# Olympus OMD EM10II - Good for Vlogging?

side so yeah that's a vlogging 101 with the em10 mark 2 thank you very much hey Jerry I'll hand it over to Jerry now and she can talk about all the technical things about what you need to set up on the menu all right Jerry it's all yours
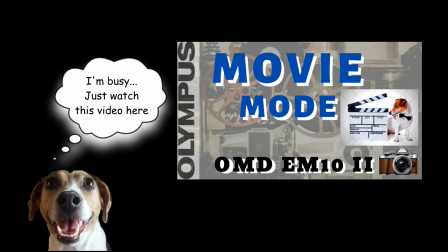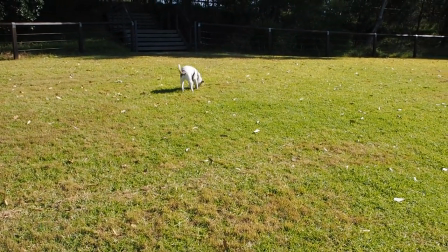it's also good for b-roll because of the stability is really good with
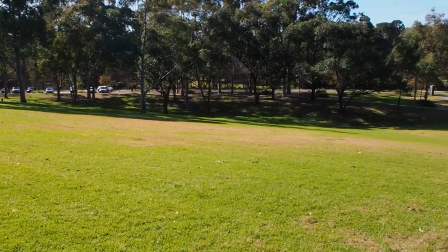Olympus you can get some awesome b-roll as well what I've been finding
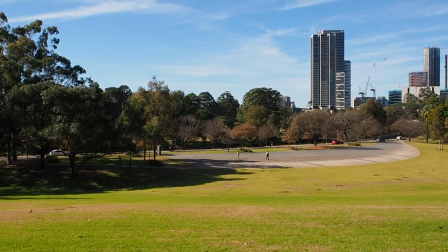to do is to take a leaf out of Craig Roberts's videos and
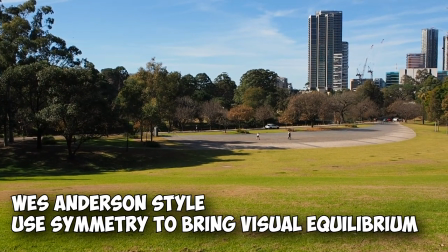just do let the scene do the talking I think what they say if
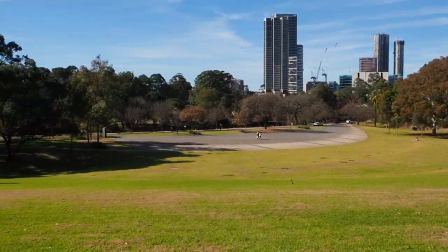you move your camera around a lot it's just jarring and looks shit
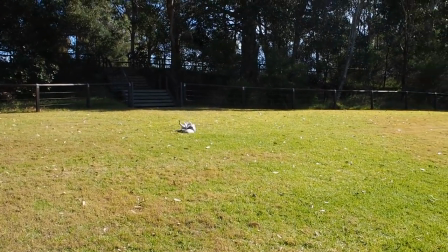so with b-roll just let the camera do let the
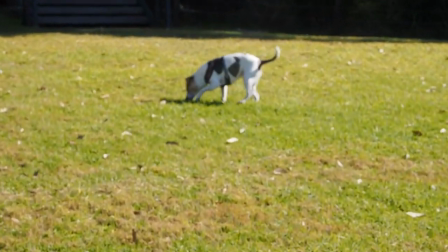scene so what i'm saying is do a still scene and just like
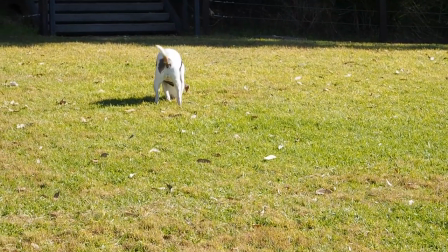a like that keep it steady
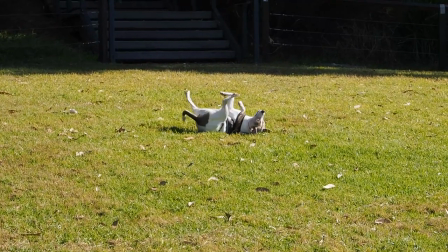and just let the scene do the talking rather than
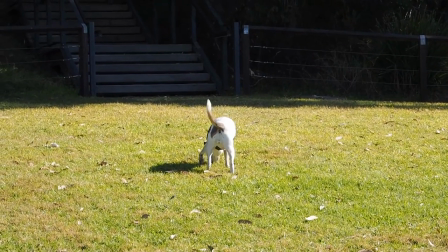me panning or unless you want to do a pan shot but i find um i want to do
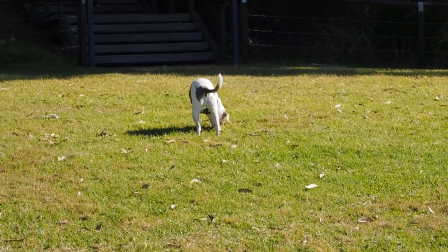these more with my vlogs with my b-roll i just want to get still
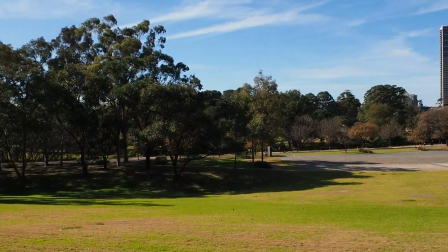shots instead of like you know doing this in all my
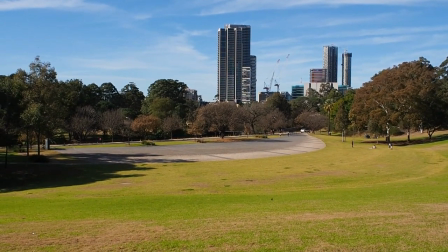bloody videos just do this just keep it still and steady like
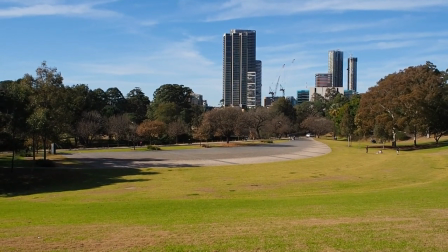tripod shots really and let the scene do all the talking like the people
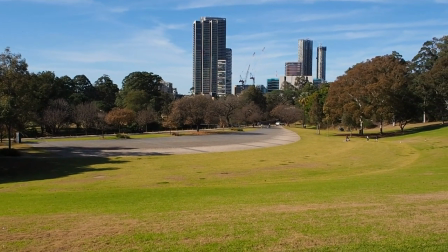playing basketball and you know soccer and the city in the background and and
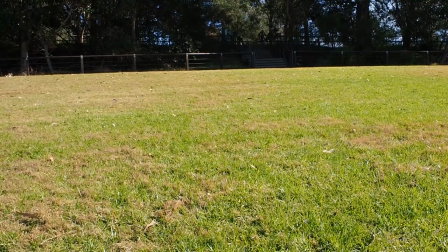then a five second clip of Jerry running past set the scene I think that's
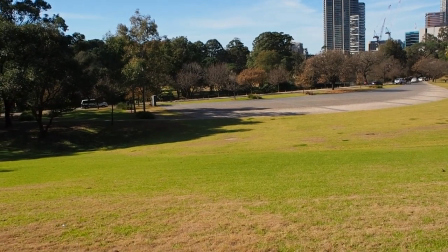how they make movies because on movies it's very rare that you you see um
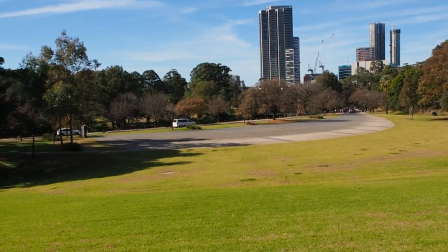movement I guess you got to use all those train track dolly
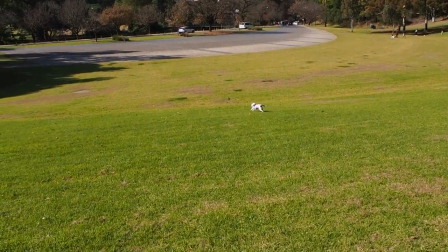folly sholly things but um yeah unless you're watching Blair Witch
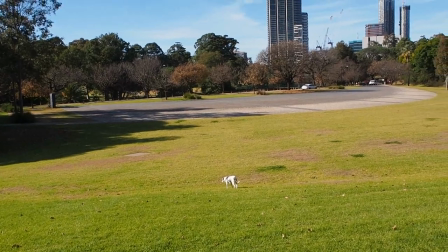with that that remember that that introduced the whole steadicam shit the whole handycam generation of
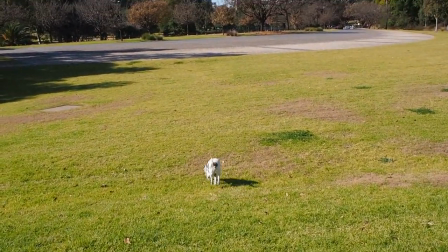that was the beginning of YouTube the old Blair Witch you know it wasn't real
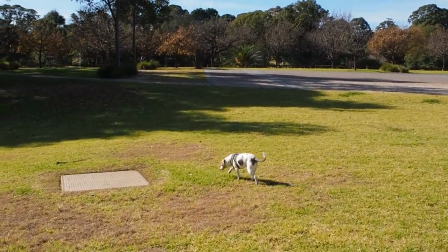it was all made up Jerry and
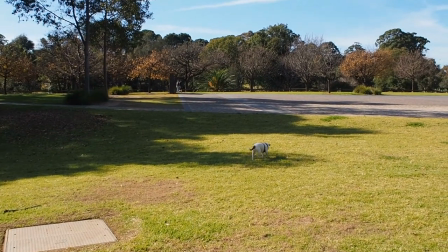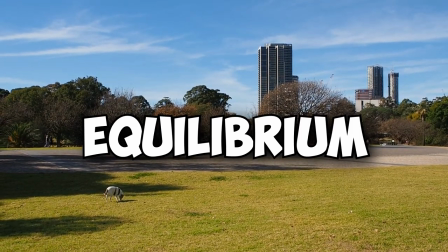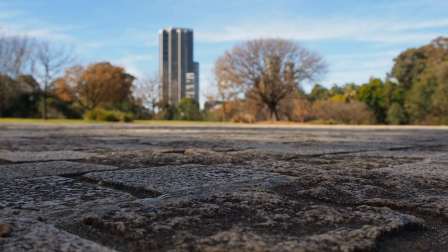of course if you want to get the ultimate put it on a something sturdy on a tripod or on the ground and get that epic shot and
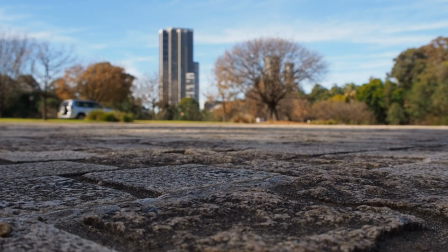hopefully something moves in the background oh there you go there's a car and that's scene cut cut scene 2 epic B roll episode 1 and that's a wrap Jerry what the hell am I talking about?
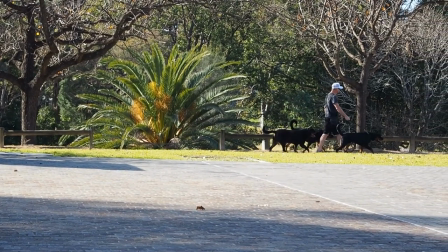Alright this is at 42 millimeters and
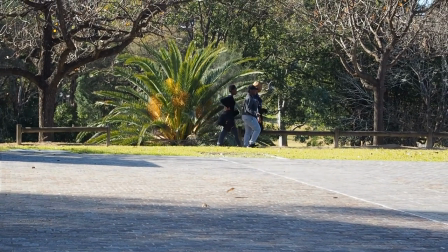I'm trying to be as steady as I can with my hand because
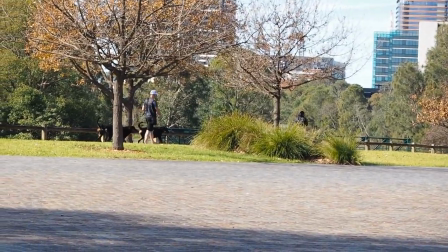you remember the more you zoom in the more shaky it gets.
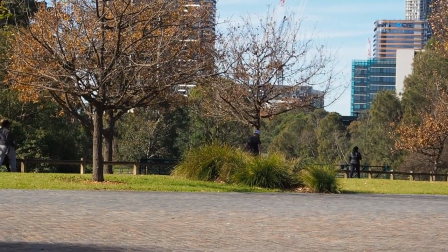Everyone knows that Jerry.